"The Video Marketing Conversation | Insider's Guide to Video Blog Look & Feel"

We get a lot of questions about the look and feel alternatives for client videos. In fact, many of you have referenced Marie Folio's video blogs. She does an excellent job with both her presentation and the way her videos look and feel. So in this edition of the Video Marketing Conversation, we're going to show you some of the possibilities for your videos. Some are basic and others are quite advanced. First, let's take a look at what the raw video actually looks like.
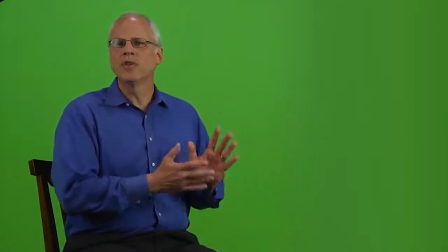[0:37]
As you can see, we're shooting against a green psych wall in our studio. The background and even props can be inserted in post-production.
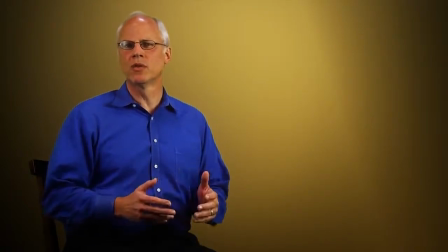[0:47]
It can be soft and warm by using a neutral color, and perhaps some repeating pattern,
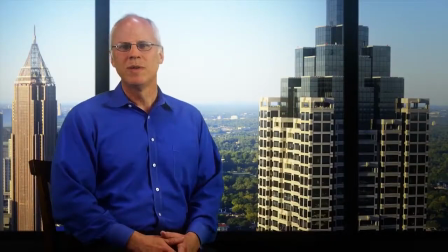[0:53]
kind of like wallpaper. or it can be a photograph, putting you in a high-rise office looking over downtown Atlanta,
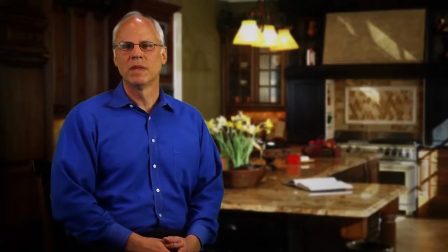[1:00]
or a kitchen in a suburban home, or just a simple textured wall.
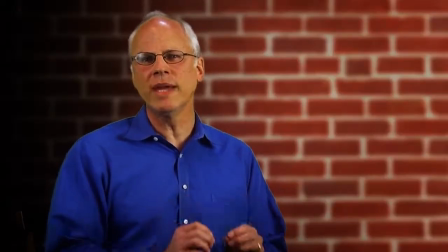[1:05]
The key is matching and framing the video with the background properly.
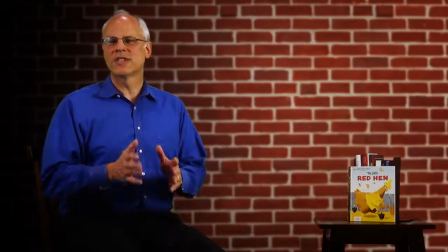[1:10]
You may even want to add accessories or props to the scene.
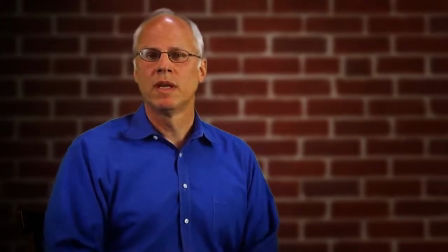[1:16]
Perhaps even a second camera angle to add visual interest. Adding graphics and other key points will help drive home your message.
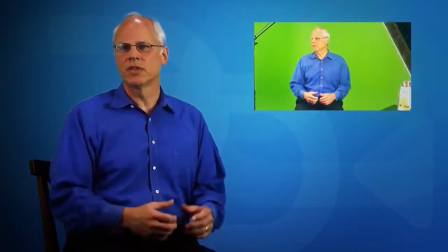[1:26]
In some cases, B-footage, such as screen captures and including Skype callers, professional or even user-generated video captured using almost any type of smartphone. The bottom line is how your videos look and feel is really up to your imagination, your budget, and what best supports your message. I'm Scott Williford, and I look forward to seeing you in the next edition of the Video Marketing Conversation.